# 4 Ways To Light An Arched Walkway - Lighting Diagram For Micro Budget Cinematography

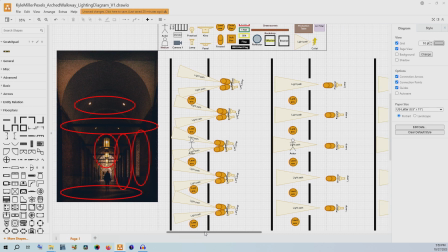[12:20]
As I described when I started this lesson you could have this be a steadicam shot where the character is walking towards the camera and we are seeing that strobing across their face. That is a three-dimensional moving image. That's what movies are.
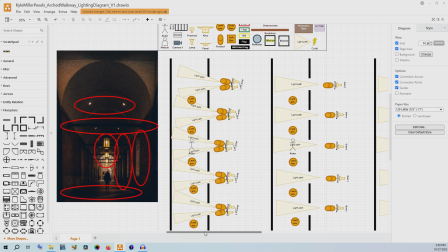[12:36]
And so we're having to think about these details and how this diagram will work for something that would eventually be a moving image. And I think that just is one of the things I'm most passionate about when creating any sort of cinematography, diagram,
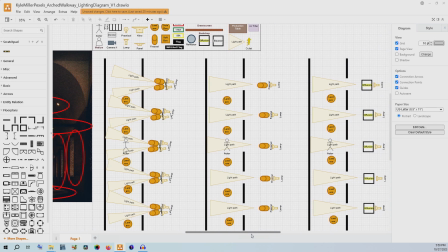[12:52]
pre-production planning, because it's where you get to kickstart your imagination into figuring out how these things are going to look and how you're going to achieve them.
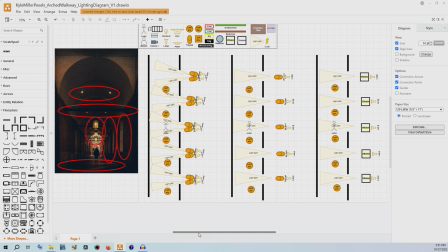[13:02]
So to summarize everything, we have talked a couple different options here. The first off here is much more of a naturalistic look. We are using the lanterns that are in place on the location, these ones that are hanging right there, and from outside of the walkway we are casting light through a sheet of diffusion for each of the individual windows.
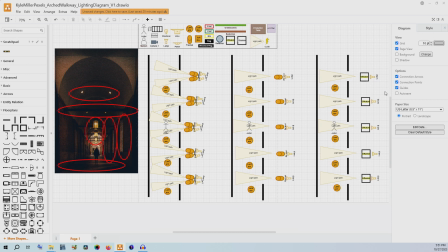[13:22]
You could achieve this with a c-stand and a silk for each one of these lights, a smaller silk or something like a 4x4 or a 6x6. It really depends on how soft you want that light to be. You can move this forward or back to control that sharpness of the shadows as well,
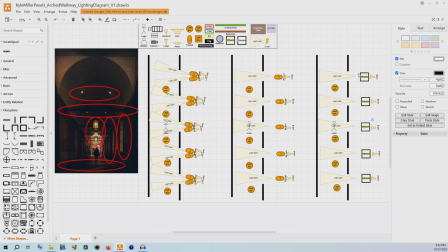[13:40]
but if you want something really simple, you can do it just like this to get a more naturalistic look with that diffusion. If you want something where you're controlling the shadows a little more for different effects to the image, making the shadows sharper or less sharp, you can have Fresnel-based lamps and no diffusion here.
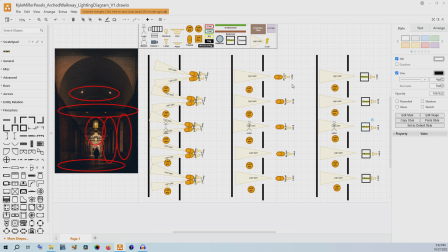[13:57]
Those Fresnel lamps could be Fresnels that are built into the lamp itself or Bowen's mount Fresnel is like the aperture Fresnel. Either one would work here to give you more control of how those shadows actually look when casting through the windows.
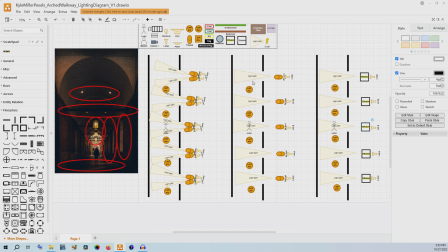[14:11]
Now for this one I'm saying that it could be either the lamps that are actually at the location or you could be using lanterns or space lights yourself that you have put into the scene to help make sure that you have enough exposure in between or to control the image tone by having
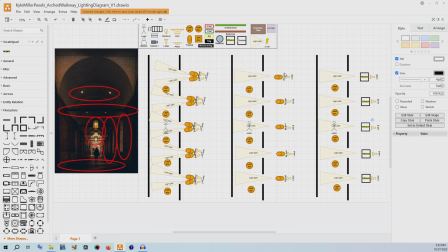[14:27]
something like a more of a tungsten cast with the lanterns as opposed to the daylight cast with the lamps that are coming through the windows. Now lastly I really did want to get that v-shape on the ground that we see right here at the bottom of the image. So this one uses two lamps per window and the
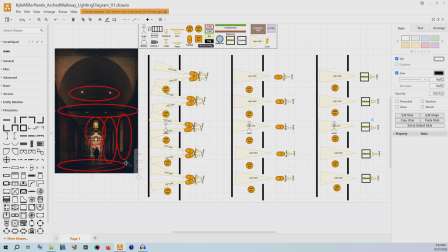[14:44]
fresnels to control that light so that we get this really cool v-pattern across the floor and strobing across the subject's face as they walk through the various shafts of light. Now this one will cost a lot more but if you want to do something like this
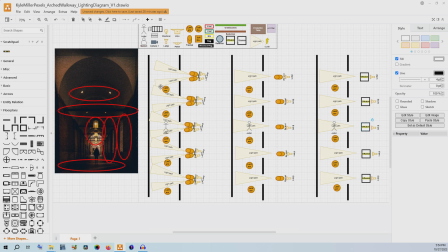[15:01]
and then have even more control you could use those lanterns or the space lights once again to actually control the color tone inside so that it contrasts with the lamps that are coming from the outside.
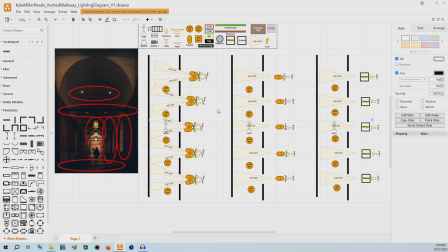[15:15]
So these are three different ways you could do this. Like I said this one is a lot less of a budget solution and so you know
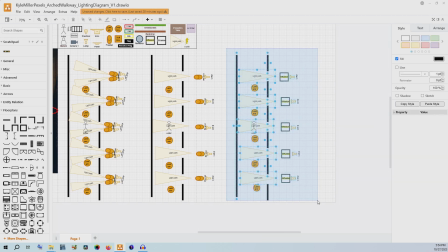[15:23]
just to tickle everyone's fancy if you really wanted to have it be a budget
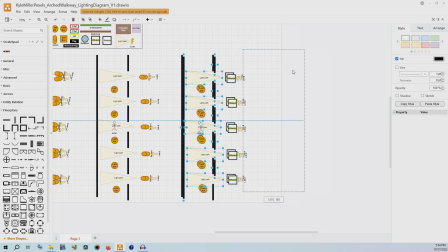[15:29]
solution what you could do is simply shoot during a time of day where the light's just simply coming through those windows so that would take some location scouting to make sure and some probably some planning for your timing of how to shoot it definitely show up early to make sure you don't miss it.
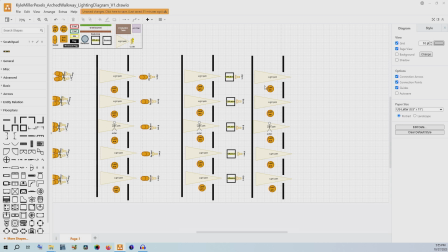[15:49]
And you could do this with just the sun and those lanterns that are already in the scene.
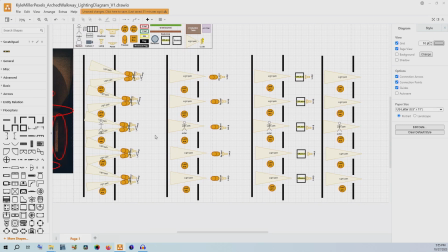[15:55]
It's completely possible, but I always like to show different options to show how you can choose these things when you're planning your production so that you can build the type of scene that you need for the story that you're telling. Thank you so much for listening and following along today.
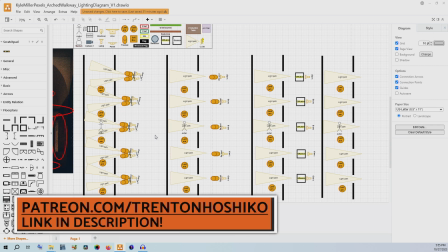[16:10]
If you're interested in making diagrams like this yourself, you can go over to my Patreon and grab my free template for the Drawio software.
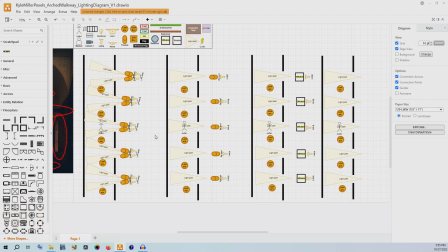[16:18]
If you want to learn how to import images and get started with that, I have a video that's linked down in the video's description that is a complete how-to, and it goes over how to use Drawio for making lighting diagrams like this one.